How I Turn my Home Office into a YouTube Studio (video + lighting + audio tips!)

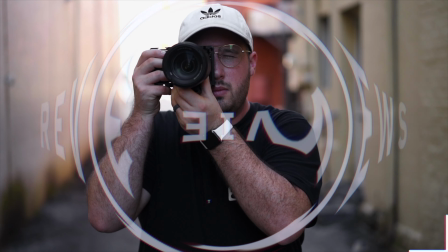What is up, everybody? Ben Johnson here, and today I'm breaking down how I transform my home office into my YouTube studio.
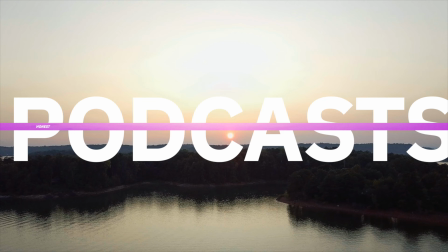I will be talking through my camera angle, set design, lighting, and audio for this shot.
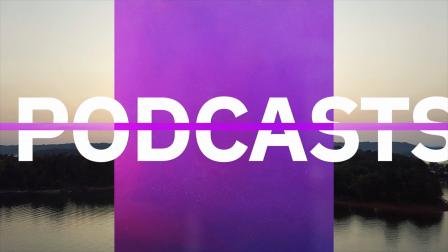Let's go.
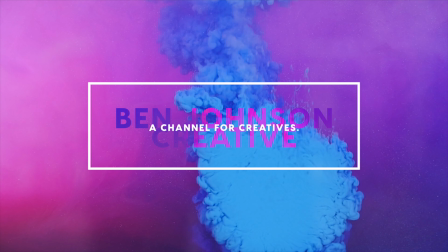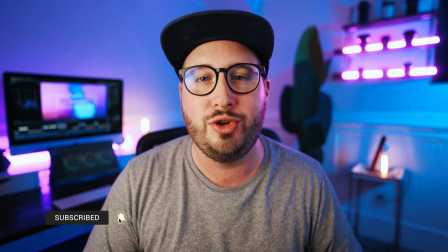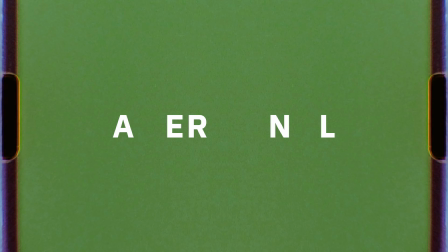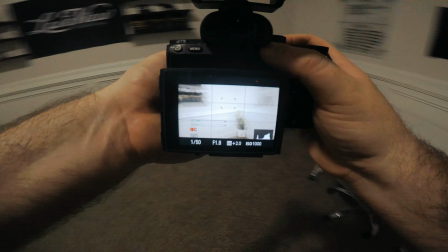Alright, welcome back to the channel. As mentioned before, today we are breaking down my YouTube studio, specifically this shot.
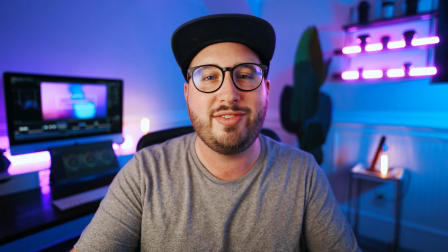Let's get into it. The first thing I decide for any shot is the camera angle.
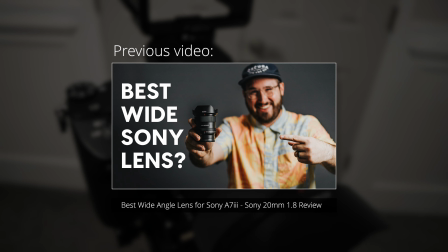For this setup, I walked around the office and was looking through the camera and decided on this corner shot.
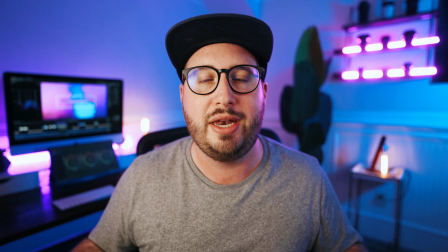I personally love to use wider lenses on my YouTube videos because it allows you guys to see a little bit more of my space. For today's video, I'm using a Sony 20mm 1.8 lens. If you guys want to see a full review on this lens, I'll link that video right here.
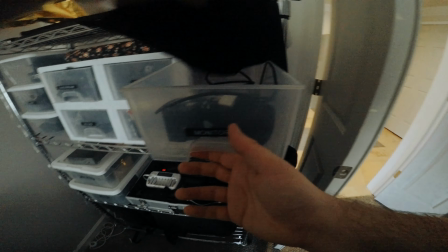For this shot, I want to have the desk in the background, but not directly behind me. So I decided to shoot into the corner.
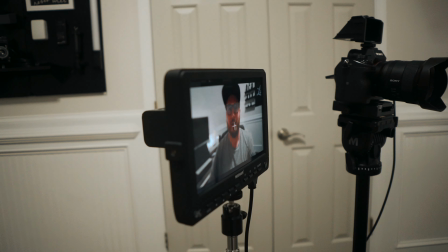Shooting into corners is a great way to introduce leading lines and depth.
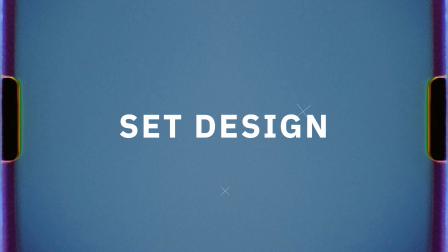Once I choose my angle, I set up my camera on the tripod.
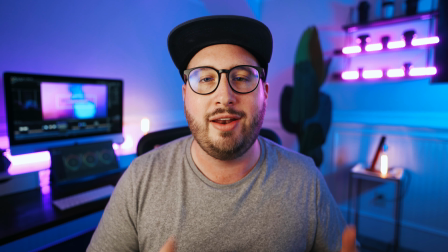I also set up a monitor right next to the camera so that I can keep an eye on what's going on throughout the setup process as we continue to our next step,
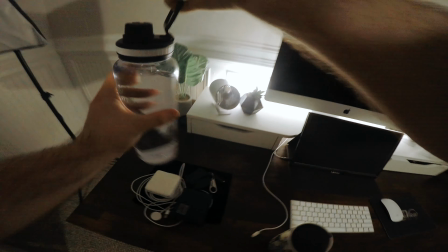set design.
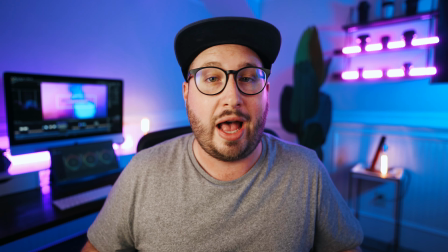When setting up my shots, I try to get a good balance of minimal, clean, and on brand.
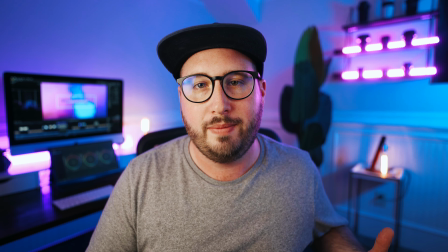I start by cleaning to make sure that everything is nice and presentable.
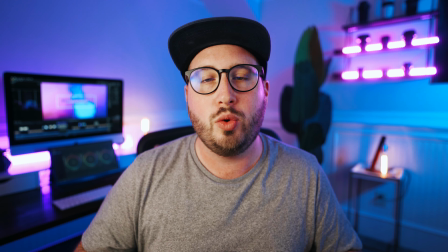Next, I sit down in frame to look at my shot with me in it, so I can then decide what I want to have behind me.
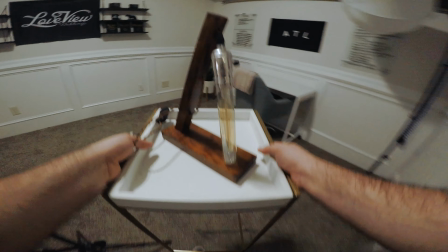Since I talk about content creation on this channel, it makes sense to have some camera gear behind me.
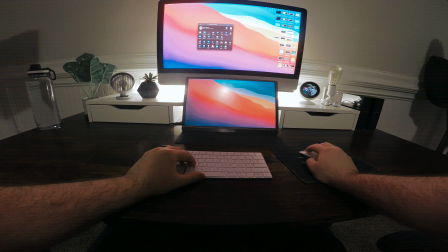This is accomplished by these camera lenses.
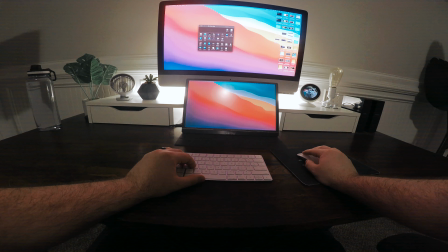Think about what your channel is about and consider what you could add into frame to visually communicate it to your audience.
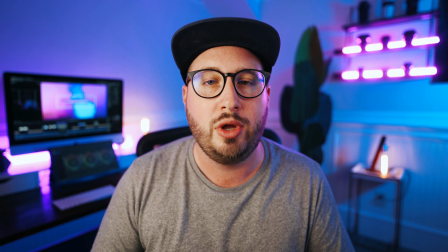I also talk a lot about lighting here on the channel, so I'm going to go ahead and add in an Edison bulb as well.
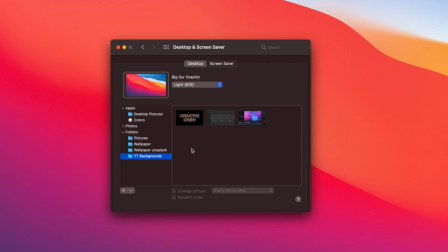I also have my computer screens behind me, which are displaying my video editing program Final Cut Pro because I do a lot of editing tutorials.
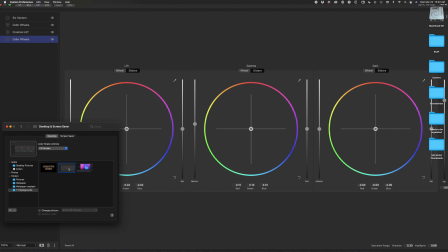Placing a computer screen behind you is another great way to add in something personal to your channel.
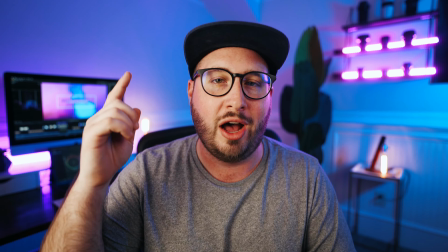Here's a quick trick. Create some images ahead of time that you'll use as your YouTube backgrounds, and go ahead and set them as wallpapers in your preferences.
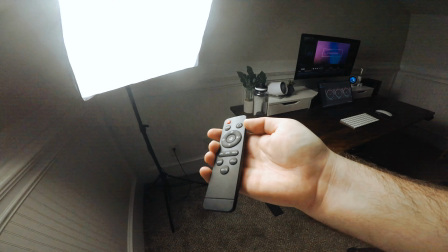This way, when it's time to shoot, you can easily go and change your background. I also have a tall plant that I'm going to bring into the shot.
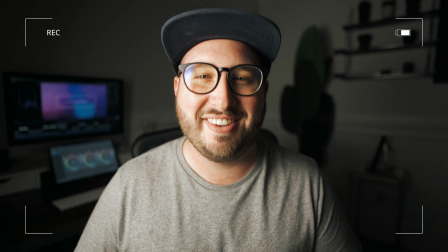Once I get everything placed, it's time to focus on lighting.
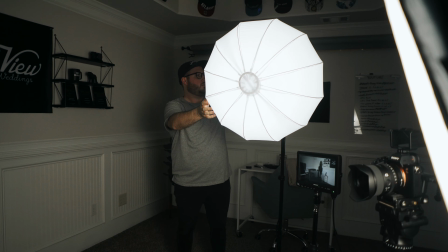To start, I turn off all the lights. I then turn on my key light.
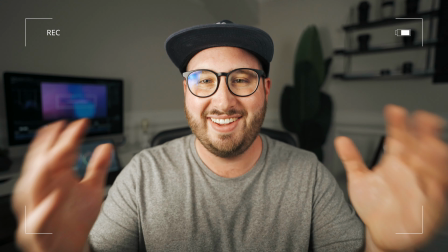I'm going to set this light to 4600 Kelvin and around 20% brightness.
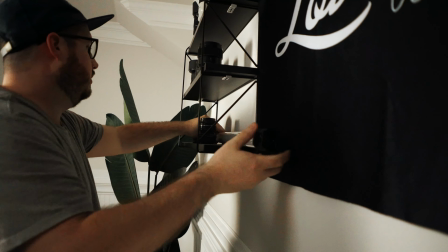I'll also set up a fill light in case I need to fill in some shadows.
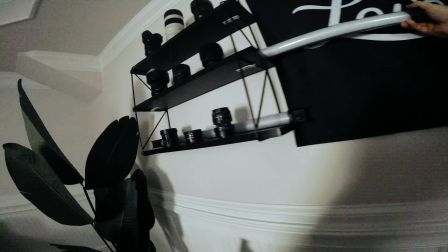Now, this GVM light is definitely overkill for a fill light, but I have it here in the studio and it's just convenient for me to use.
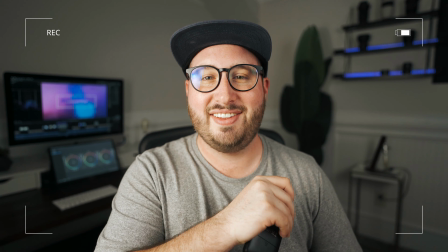Next, I will add in a rim light using my Godox TL60 tube lights.
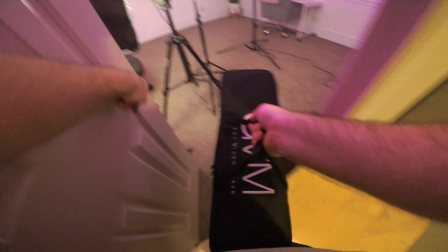I'll go ahead and place these on my lens shelf. Because the key light is lighting up the right side of my face,
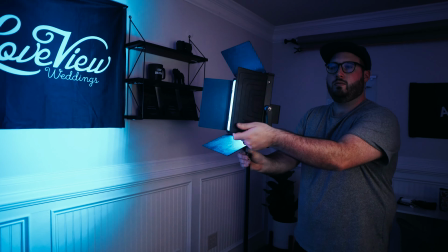I decided to place the rim lights on the left side behind me because it's going to help outline the shadowed area of my face.
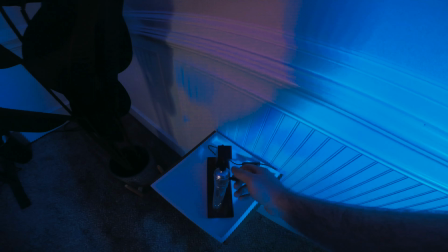Next, I add in some background color.
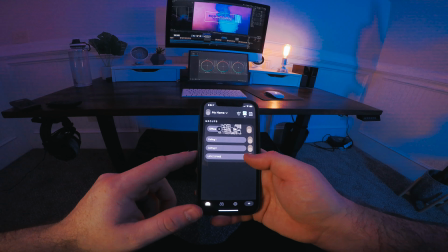To accomplish this, I'll use a GVM light and place it behind me to the side out of frame to light up the background blue.
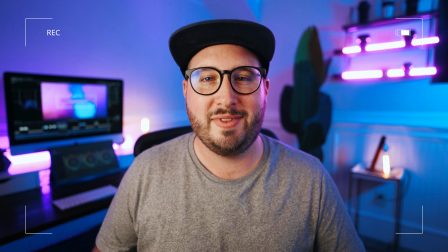I'll finish up by turning on some practicals.
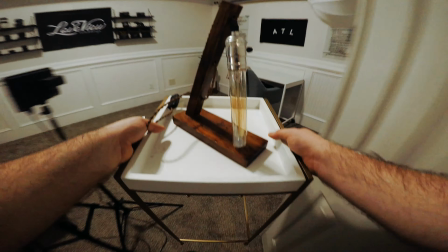I have these two light bulbs which add a nice bit of warmth and bokeh to the image, as well as my LifeX Z strip,
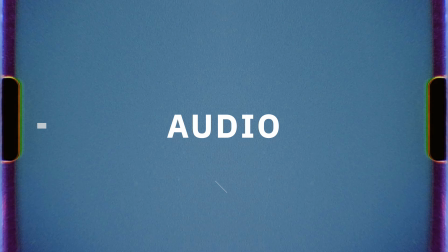which when turned on and blurred out from the background almost looks like another tube light.